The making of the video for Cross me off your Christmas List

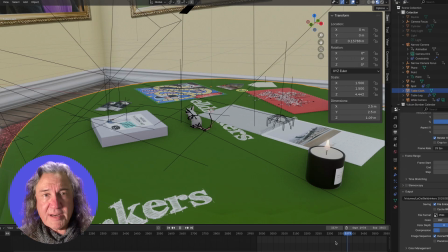You can just say wherever you want to do it, start running now. So that's why that looks so good. Anyway, that all ends up essentially rendering out big videos, these huge files. The most important thing is to have a good idea, which means also lyrically I have to be very careful,
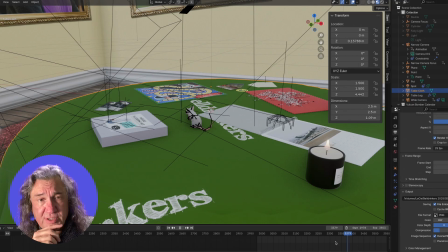because what I don't want to do is commit myself to something that's impossible to illustrate. And I did actually change the words on quite a few bits. There was one about the jigsaw puzzle. That's a case in point.
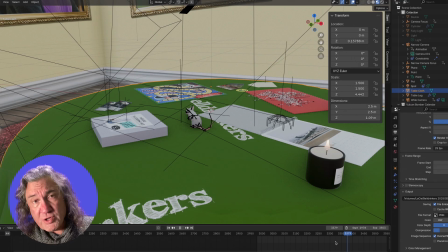I wanted it to rhyme with shred, because I wanted to shred Liz Truss's book, which I believe everyone should do. In fact, they shouldn't buy it in the first place. So what I did was, I thought, I know, it needs something to rhyme with shred.
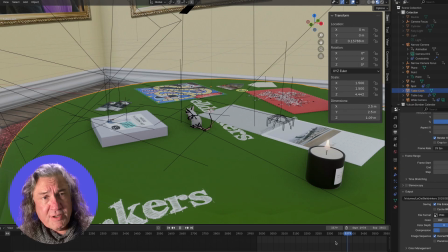So I thought, how about a jigsaw puzzle showing views of Maidenhead, and I don't know why I picked Maidenhead other than the fact it rhymed with shred. And then I thought, well, I need to create a jigsaw puzzle, a fake jigsaw puzzle.
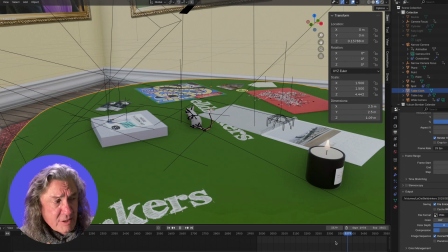And being a pleb, I hadn't quite twigged that Maidenhead's rather pretty. It's on the river, and I thought, I can't do Maidenhead because that really is disingenuous, and also it's slagging off an area I barely know clearly.
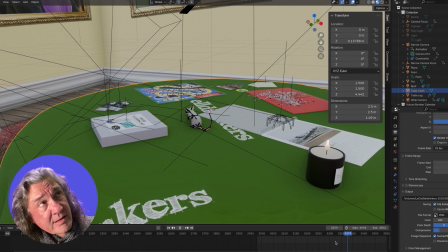And then I thought of other places like Leatherhead, again, which isn't particularly, it's quite a nice suburban town. Why would I want to slag that off? And then and that's when I finally got with the jigsaw puzzle 1,000 Pieces Mostly Red,
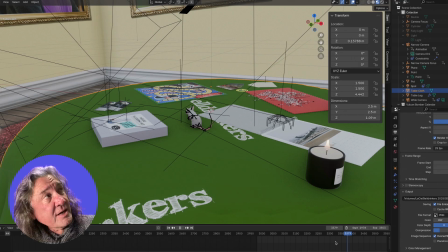because I did receive, well, I think I was given one of those wonderful aircraft cutaway jigsaw puzzles one Christmas, where it was predominantly white with line drawings on it, but because it was an aircraft, all the spaces in between wings and everything, just white jigsaw puzzle, one of those Haynes manual ones.
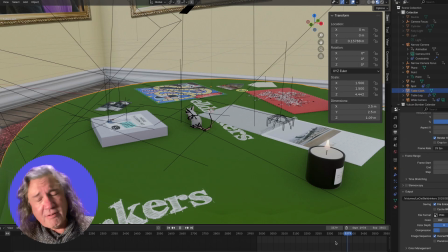Absolutely looked wonderful when it was done, but oh crikey, it turned me into a serial killer while I was doing it. So that's why I picked on those things. And then we'll just run through the video. I'll skip through bits that are a bit boring.
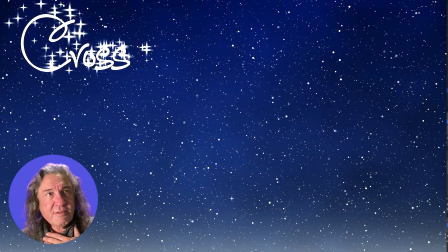So the intro, I've got you've seen the normal way I do the title of the song, which is just putting little stars.
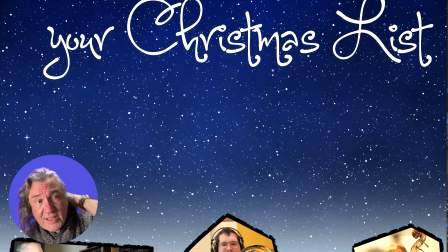The snow's all added on, the falling snow is all added on in After Effects. The musicians are all filmed various places.
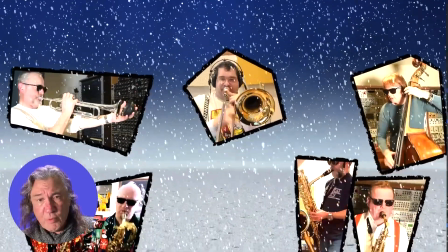We film them all, they film themselves.
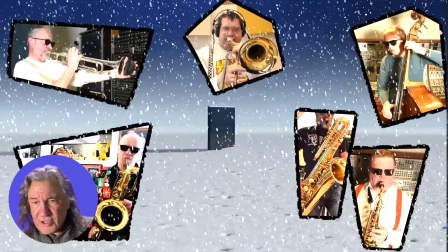They all have a black, slightly crunchy looking border which is animated just so that it looks quite fun.
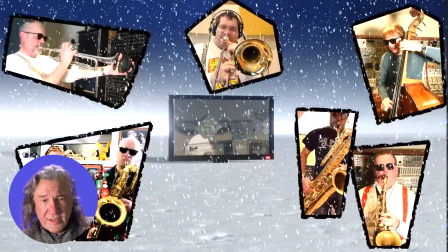The television, that's all done in Blender. It just emerges from the snow.
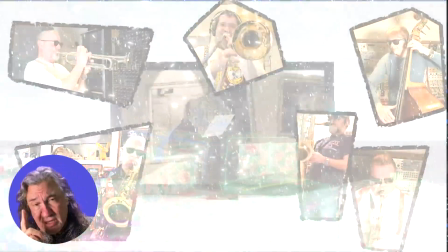The presents are if you look carefully on the television, you'll see the presents actually do fall.
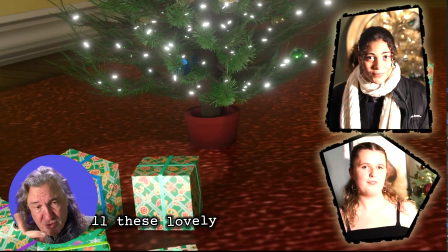And this is one thing I should say about all this,
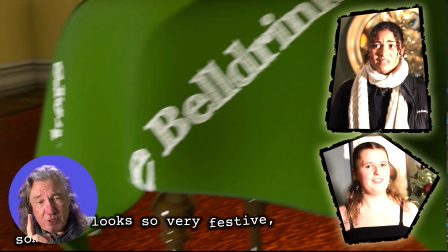is that the 3D, I decided that all this modelling should be a one single camera shot.
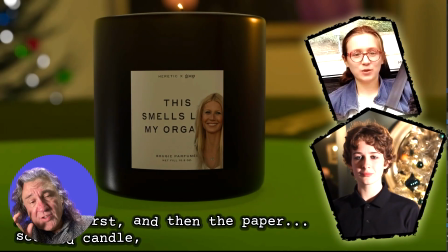So what happens is that you have a single camera that moves around at the right time,
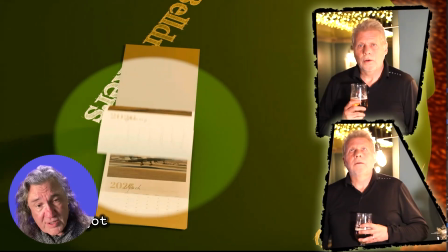and then all I do is I move where it needs to focus based on what the words are. So that turned out really well.
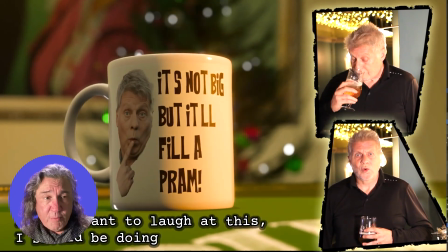I was pleased with that. The tearing wrapping paper was just done using After Effects and cutting things up.
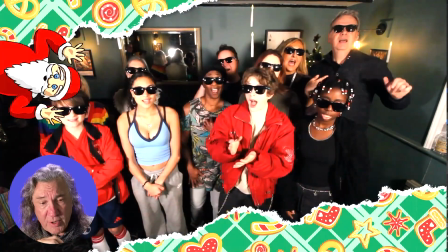The Santa Clauses I drew on my iPad when I woke up very early one morning and I needed something to go oh,
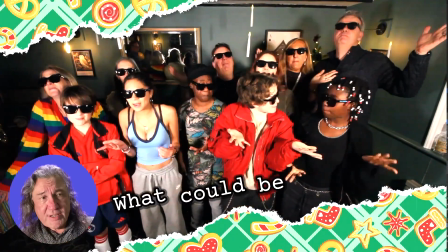and I thought, why don't I put Santa Clauses in there, because it's Christmas after all.
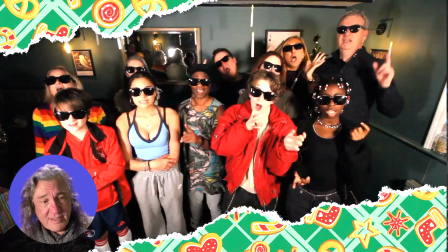So I did, and that looks fine.
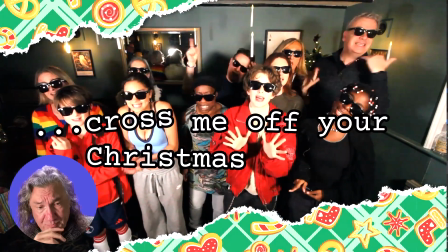All the singers were filmed mostly in the pub, just on ever several days.
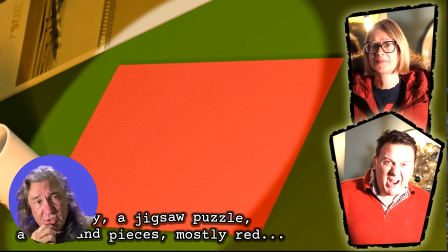Shredding the Liz Truss novel took a lot of work.